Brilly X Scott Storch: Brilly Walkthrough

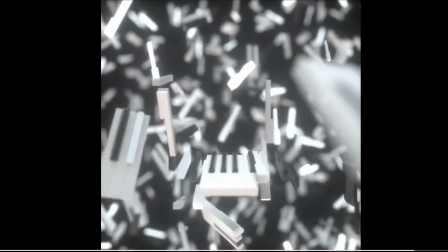And this is Scott overcoming his dark period and his addiction and
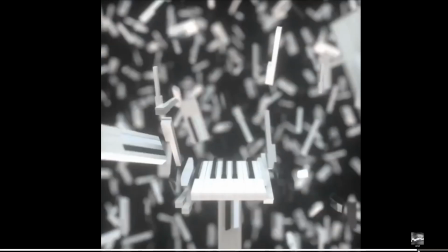rebuilding his empire and then this match cuts to the final shot where we see
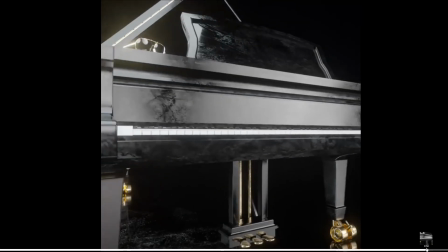the the piano keys fully forming on the grand piano as the camera pulls
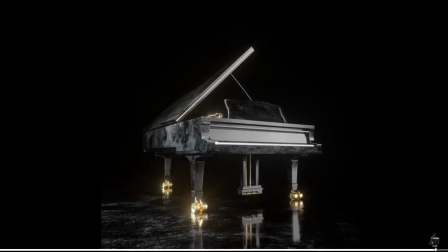out and the empire has been rebuilt and we're making music and art again and you'll even notice I've made sure to include some of Scott's famous aviators up on the piano it's just a little tribute as well.
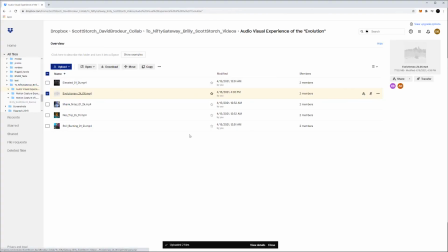So I hope you found that useful to kind of go through and walk through some of the concept and creativity and a little bit deeper of the meaning behind some of these pieces. I hope everyone is really enjoying this drop. It means a lot to me. This is a drop that was not created because NFT craze came about.
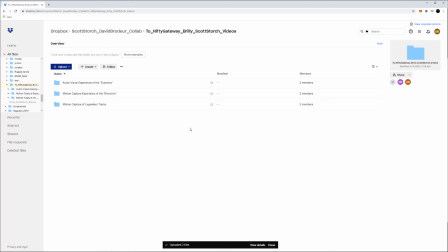I've been trying to work with Scott and make this kind of thing happen since 2017 and that's when we began talking. and it's just amazing to have this opportunity to be able to present a collaboration between two of us on a platform like an NFT.
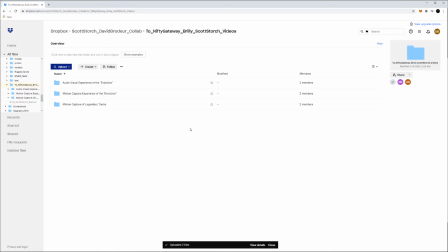It just makes all the sense that we made this happen for this time in our lives. So I think that's important to just explain to you the authenticity behind this and this was a collaboration that I've had a
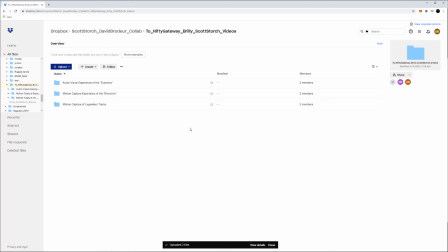true deep desire to make happen for several years and not just like hey you two are both cool artists maybe you can make something together. It was like I wanted to work with Scott for so long. I've been a fan of his for so long. And I think we brought something really special to the space. So appreciate it. Appreciate you.
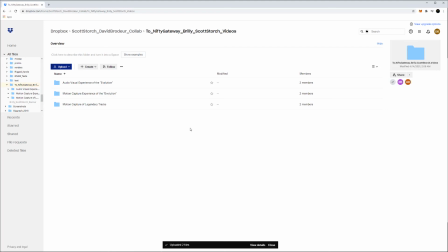Thank you for your time. And we will be seeing you soon.